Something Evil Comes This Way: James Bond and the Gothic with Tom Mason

These two still show Jaws attacking Anya Masva in The Spy Who Loved Me, and Manuela in Moonraker, showing this sort of, again, this long drawn out motion of the bite rather than like a swift action that you may expect. Now, in this latter scene in Moonraker, Jaws disguised as a carnival clown, which I was talking about before, is I think one of the series' deviations into more pure horror. And Moonraker is said with a great deal of justification, much as I adore that film, to frequently be seen as the series' height of comedy and camp, including things like a double taking pigeon and a gondola that turns into a hovercraft.
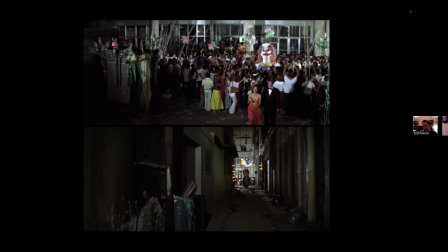(33:16)
Yet in that same film, it also has this sequence of pure uncanny terror where Jaws, as I say, disguised as the clown, first silently watches Bond and Manuela in this in the shot at the top, which goes on an uncomfortably long time as the pair walk off screen, and Jaws just watches them from out of the crowd.
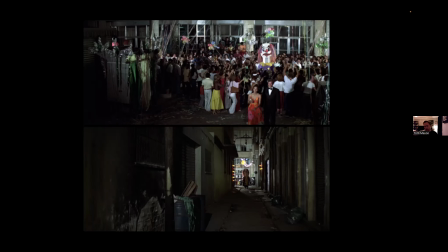(33:34)
And then we get these shots at the bottom of Jaws slowly making his way down the alley towards the pair. And for me, it's one of the most unnerving moments in the entire series, particularly because as it does in the midst of Moonraker of all films.
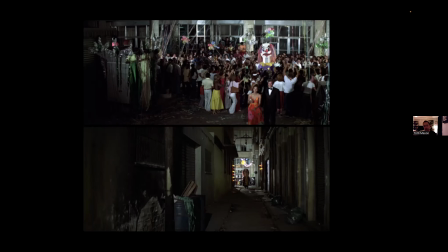(33:52)
And Moonraker's earlier evocation of the Gothic is, in fact, I would say, even more overt.
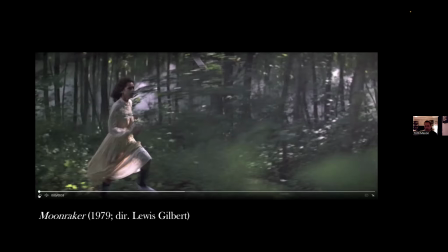(33:58)
And I'll show you a short part of this clip so you can see what I mean as far as imagery goes.
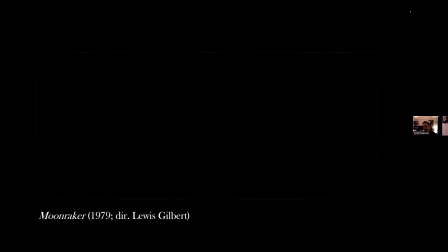(34:07)
So you can see in that sequence, so the imagery of Bond's ally and lover Corin in a long flowing 19th century looking white dress being pursued to death by these dogs set upon her by the villain Hugo Drax through this haunted feeling forest with light rays cascading down through the trees.
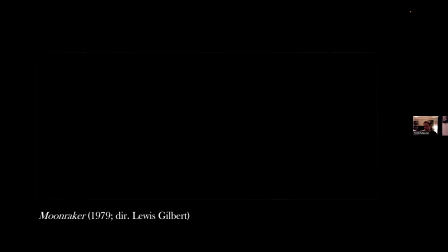(34:24)
I think it's arguably the most overt evocation of Victorian Gothic aesthetics that the series has ever had, and the sort of dappled light coming through the trees gives the scene a hazy, almost dreamlike feel too, added to by the fact the character of Corin is never addressed again by Bond or Drax or anyone else.
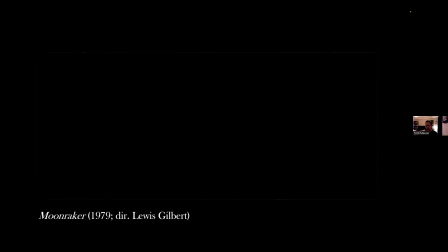(34:41)
And of course, this is in actuality an oversight in the script, which writer Christopher Wood did correct in his own lane, a novelization of the film, which has a moment of Bond musing over Corin having been informed that she's been killed by Drax's dogs, where Bond says, "Bond felt like throwing up. Just a few days before he had made love to the girl.
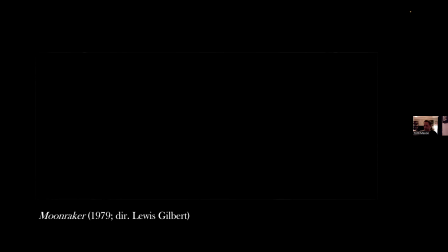(35:00)
Now she was dead, perhaps because of him. So the implication is almost certainly not that it truly was a fantasy, but nevertheless, this framing adds to the bizarre, uncanny nature of the moment.
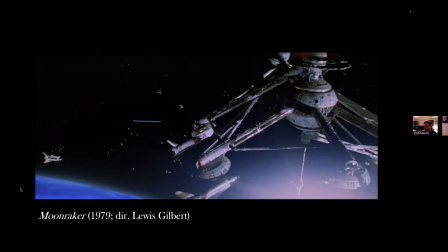(35:10)
And that's to say nothing of the fact that all this takes place in a film, which then culminates in a science fact laser battle in space, and that makes it all the more surprising and unusual moment.
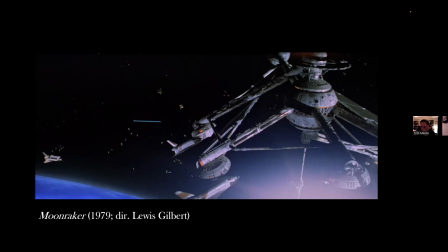(35:21)
Now, one of the most common recurring elements in the Bond films of recent decades has been that of some sort of element, a threat or an enemy, a piece of someone's past or something long thought to be forgotten.
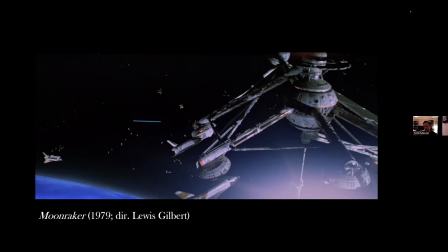(35:36)
And this ever-present theme in 21st century Bond films was heralded at the end of the 20th by 1999's The World Is Not Enough, with the character of the terrorist Renard, played by Robert Carlyle, resurfacing to seemingly complete his revenge against Sophie Marceau's Electra King,
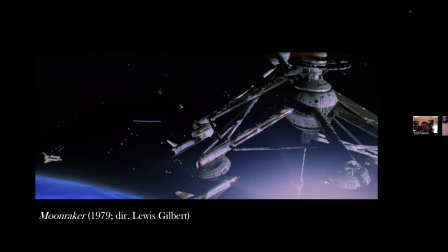(35:55)
something he'd begun years earlier before a belated intervention from Judi Dench's M rescued Electra from Renard's imprisonment. And the sins of the past, I think, is perhaps the driving thematic force behind The World Is Not Enough,
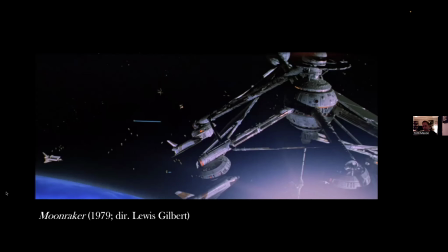(36:08)
with the film replete with visual indicators of these tensions and anxieties between the past and the present.
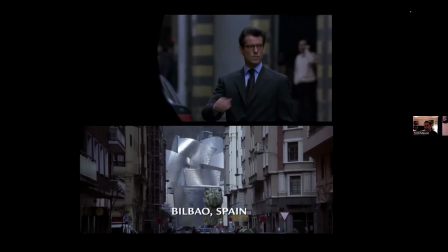(36:15)
Now, this is established in that film's very first shot, and we iris out from the famous James Bond gun barrel sequence onto an image of Bond himself. And this is the only time the series actually does this. Skyfall gets close, but director Sam Mendes said at the time he didn't want to open out from a gun barrel on an image of Bond, so it's actually an empty corridor that Bond then walks around.
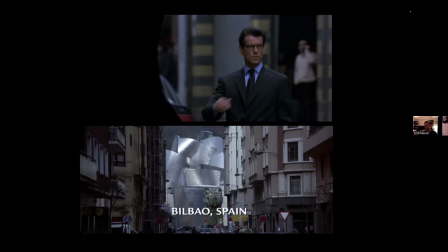(36:34)
And we've seen this manifestation of as Bond is past intruding upon the present is the opening image of the film, which then we have a rapid whip pan down the street to identify the location of the scene as Bilbao in Spain,
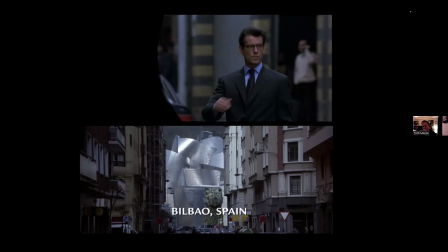(36:49)
with his image of the ultra-modern Guggenheim Gallery, which at the time of the film's 1999 release, it had been open for less than 2 years, having opened in late 1997. And this dichotomy is then reinforced in the last image before the film goes into its opening title sequence,
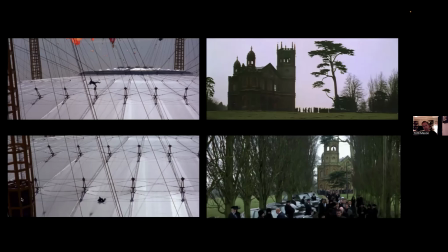(37:05)
and then the first image coming out from it, which juxtaposes Bond breaking his shoulder after falling upon the roof of the Millennium Dome, which I think is perhaps the defining British symbol of the coming millennium at the time of the film's release in 1999,
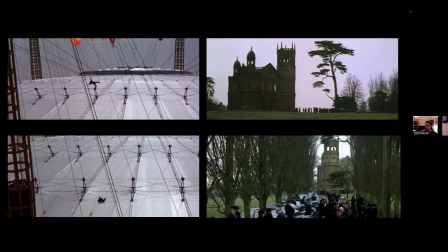(37:20)
contrasted coming out of the title sequence with Sir Robert King's funeral cortege at a remote Scottish chapel, which was shot at the fittingly named Gothic Temple at Stowe Gardens in Buckinghamshire. Now, of course, the film's title itself is of course also a reference to Bond's archaic family motto, Orbis non sufficit,
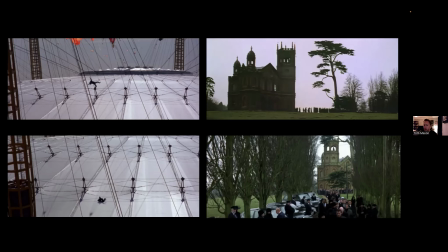(37:39)
the world is not enough, which was first established in Fleming's On Her Majesty's Secret Service novel before also appearing in that book's cinematic adaptation, while also being the motto of the real world Bond family crest.
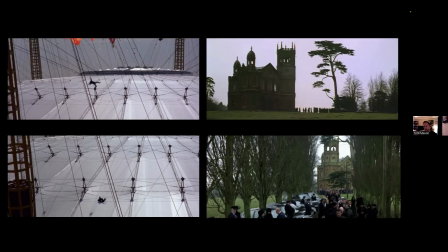(37:53)
When Bond is confronted by Electra towards the film's climax in the historic surroundings of Maiden's Tower,
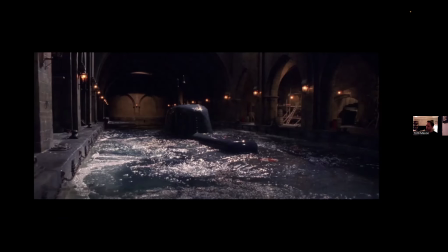(38:01)
Electra says she could have given Bond the world, to which Bond replies, the world is not enough. And Electra says that that's a foolish sentiment, while Bond says that's his family motto. I think that shows the clashing ideas of the pair between the past and the present.
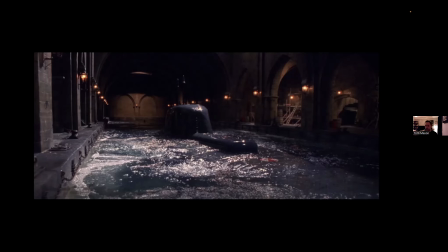(38:17)
The film's climax, as I say, is in this sort of crumbling historic surrounding of Istanbul's Maiden Tower, and it moves from there to the ultra-modern claustrophobic interior of a nuclear submarine. And I think this sweeping shot of the submarine surfacing in Maiden's Tower's submarine pen, which apparently it has,
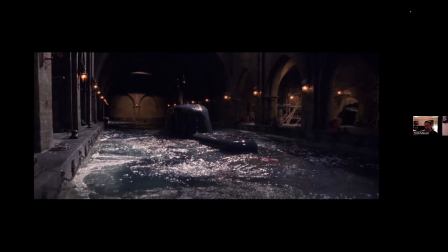(38:38)
really shows this again, past intruding upon the present, perhaps in this case, the present intruding upon the past, intruding upon the present. As I mentioned, the Maiden's Tower sequence has this confrontation between Electra and Bond,
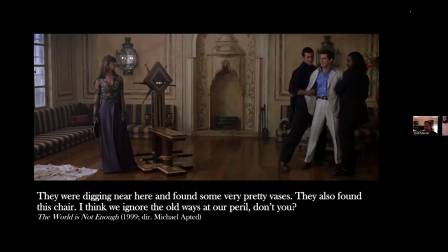(38:52)
in which she tortures him in an elaborate chair, incorporating a device which gradually breaks Bond's neck with every turn of the wheel. And Electra states that the chair was unearthed nearby by archaeologists.
She says, they were digging near here and found some very pretty vases. They also found this chair. I think we ignore the old ways at our peril, don't you?
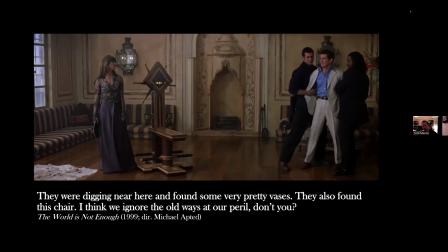(39:11)
And this makes the torture chair a very literal symbol of the past physically trying to break Bond himself. Yet when Bond collides with the present, physically manifested by the Millennium Dome, it very much broke him. It broke his shoulder. The opening of the film here, at the end of the film, he overcomes not only the past, escaping from Electra's chair,
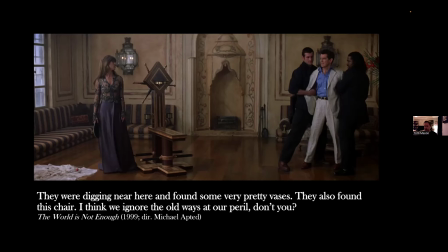(39:30)
but also the present, which he then goes on to destroy both Renard and his submarine. But this direct confrontation with the past in cinematic Bond can be traced back a little further to Brosnan's first film, Goldeneye.
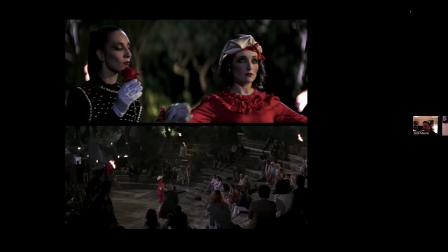(39:43)
And I'd argue that it is in that film that we truly begin to see this idea of Bond confronting the past more directly as a theme. And Goldeneye evokes a number of concepts of both horror and the Gothic throughout, to the extent that I'd argue that digital plot wrapped in many aesthetics and features of the Gothic mode puts it in the realm of a technological Gothic.
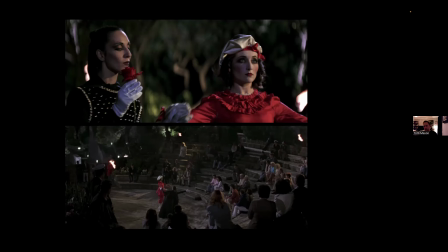(40:02)
And the entire film has this quite eerie feeling, due in no small part to Eric Serra's at times bizarre and genuinely unsettling electronic score, which stands as quite a unique entry in the series. And Goldeneye establishes this uncanny atmosphere very early on and sustains it.
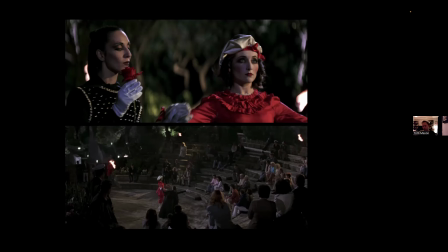(40:17)
And one of its more bizarre and unsettling moments in the film is always this mime performance in an amphitheater outside the casino where Bond first meets Xenia. It comes a little out of nowhere, and in combination with the Eric Serra score in the scene, it's genuinely a little uneasy.